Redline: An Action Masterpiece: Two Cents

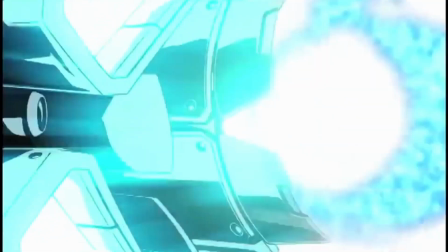[12:49]
Second, elongation and distortion of the composition. How fast are they going in this scene?
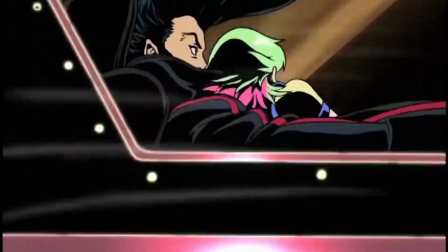[12:54]
Fast enough to have what looks like a spiritual experience. Third, is the silence.
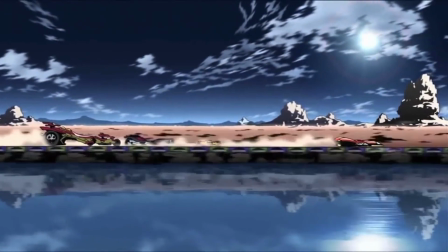[13:00]
There are rare moments that the film focuses on a part of the track that no cars are driving on.
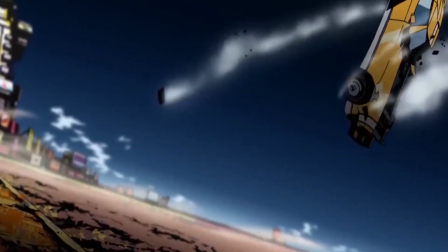[13:06]
The finish line they have to reach or a shot of the spectators. Why?
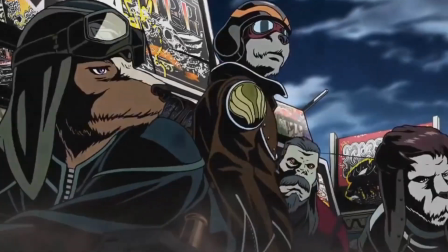[13:12]
These scenes seem random, but they're probably the most important cinematic trick.
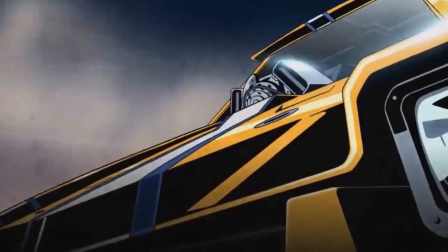[13:17]
We as the audience need perspective on how different the racers speed is from the pace of everything else.
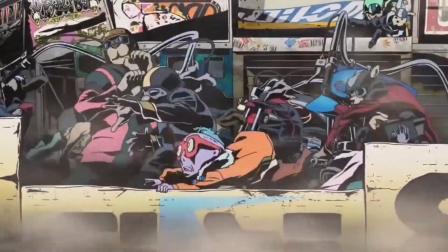[13:23]
The racers then fly by and we see the spectators ripped from their seat and thrown by the sheer momentum of the cars.
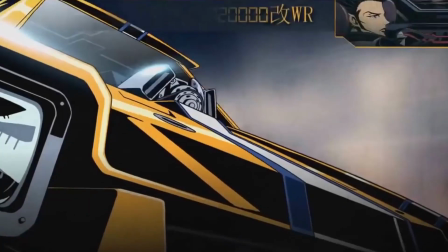[13:30]
But this can be applied to any action film. Anime has this idea in the bag.
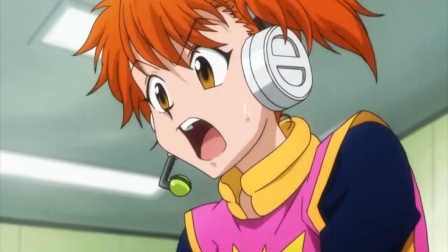[13:35]
Watching spectators react in awe is kind of like half the fight's run time.
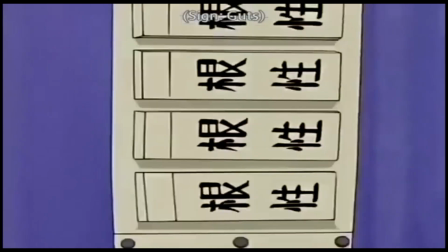[13:40]
Actions rises and we see the crowd explode for their favorite heroes.
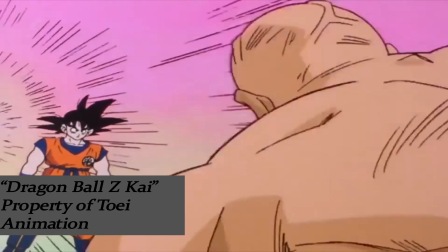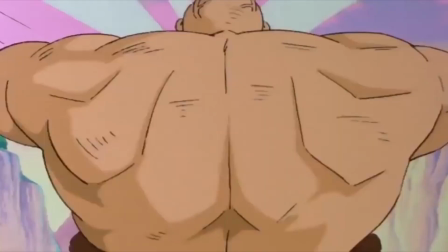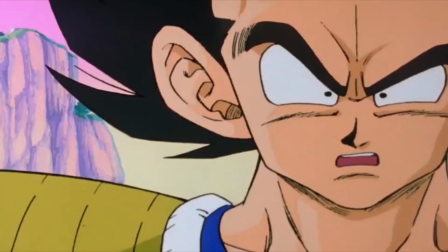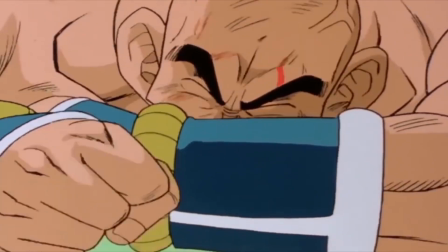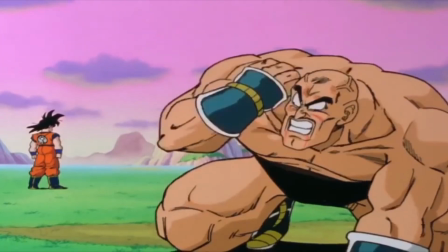[14:10] How'd you get back there? You... YOU!
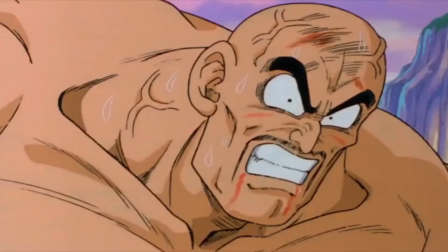[14:16] You know, as much as you puffed yourself up, I'm kind of disappointed. What did you say?
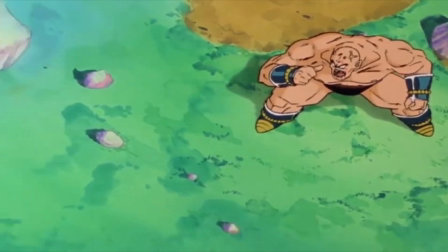[14:22] Are you... are you trying to tell me I'm all bark a new bite? If that flailing around was your idea of an attack, then yeah.
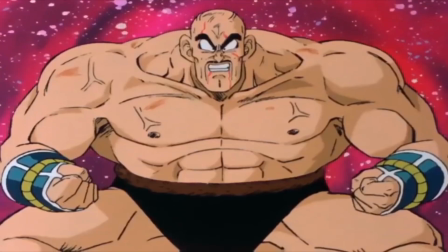[14:30] Oh... Oh, really? Then maybe you should teach me a thing too!
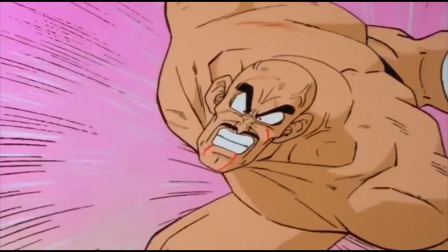[14:39] Speed, strength, and the roar of power?
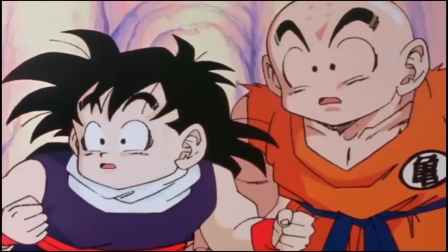[14:42]
They're silly, but they get us jazzed up for a round of action, and having the outsiders marvel at your hero's abilities is a hell of a ride.
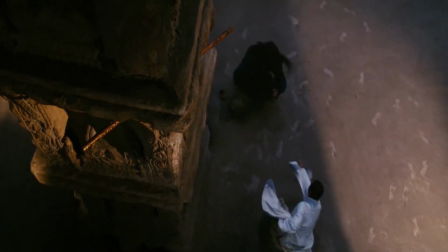[14:51]
Fourth, the design.
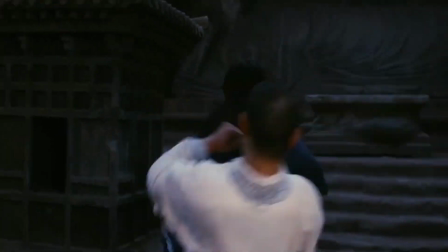[14:53]
Understanding that action needs to be fluid, and at times fantastical, means that the designs of the characters need to fit that style of action.
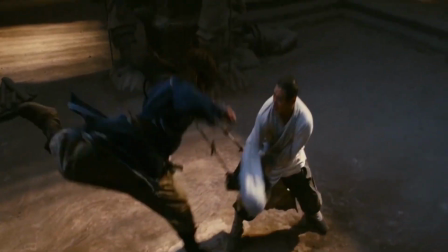[15:01]
If your action scene is flowing and pretty, then the characters need to be long and full of cascading colors and fluid motion.
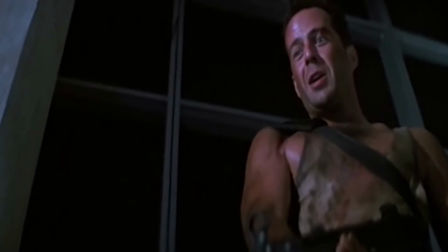[15:09]
Whereas if your action scene needs to be gritty and realistic, the more technically accurate, the better.
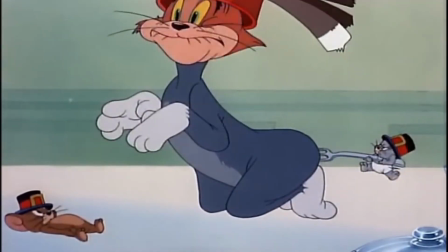[15:15]
Think about Tom and Jerry and their physics. While I think Tom and Jerry have a good time firing cannons at each other at point-blank range,
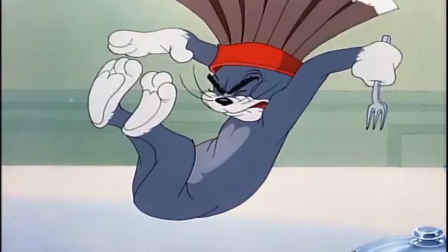[15:24]
there's a kind of rubbery design to the characters that let us know that they're going to bounce right back.
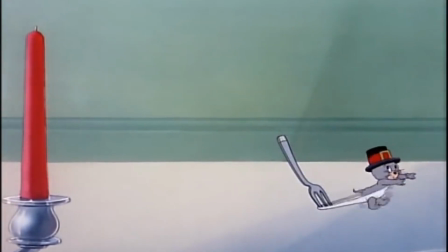[15:29]
And as far as a kids show goes, this works great. The characters aren't bloodstains on a wall somewhere in someone's home.
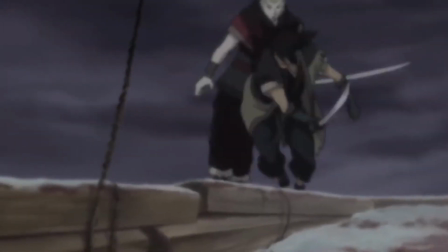[15:37]
This style would never work for something like Sword of the Stranger. In this film, we need to understand the technical prowess of the fighters to build proper tension.
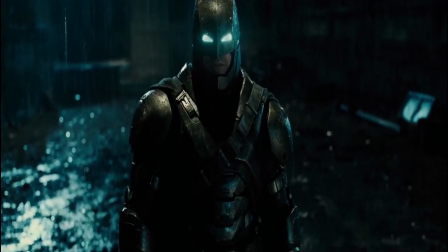[15:45]
Thus, having rubbery physics would ruin the show. I make this point to say that realistic isn't always better.
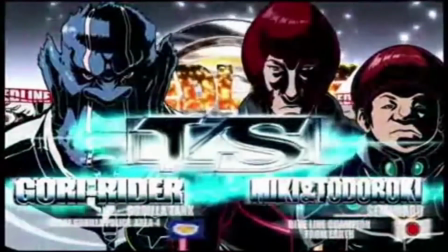[15:53]
Different strokes for different folks, as they say. So, how does Redline capture the feel of the crazy, chaotic speed of interstellar racing?
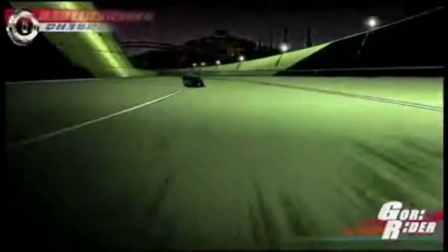[16:03]
Well, they make their designs as crazy and chaotic as the idea. Look at the racers and their cars.
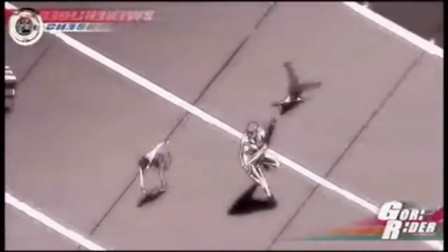[16:08]
To list just a few, we have a cop with the appearance of a Yeti. We have the two outlaws the cop previously captured who are driving a giant bug.
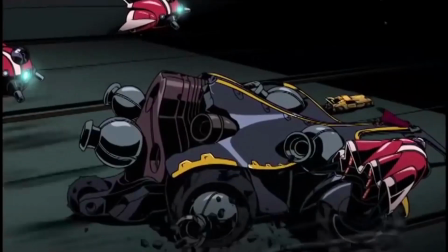[16:17]
There's a crab car that drives on the water, a knockoff of Captain Falcon, and a giant robot who's built into his car and owns a purse dog.
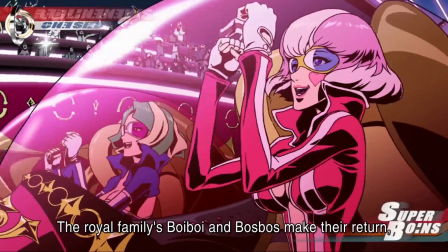[16:26]
And of course, we can't forget Super Bowen, two strippers who pilot their car from the literal breasts of the vehicle.
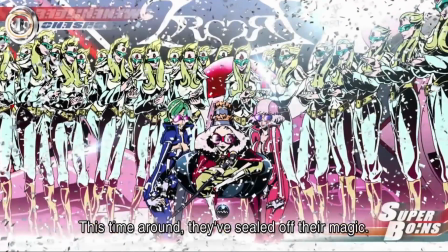[16:34]
The designs let you know that the movie is not about the technical aspects of racing,
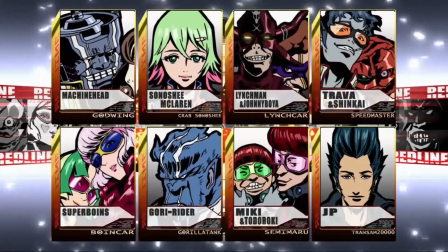[16:38]
but rather it's about the feeling of freedom and self-expression surrounding the creation and racing of vehicles.
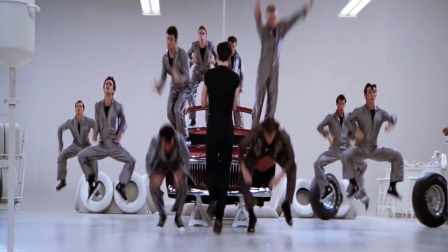[16:45]
This is much closer to Grease or Speed Racer than it is to NASCAR or horse racing.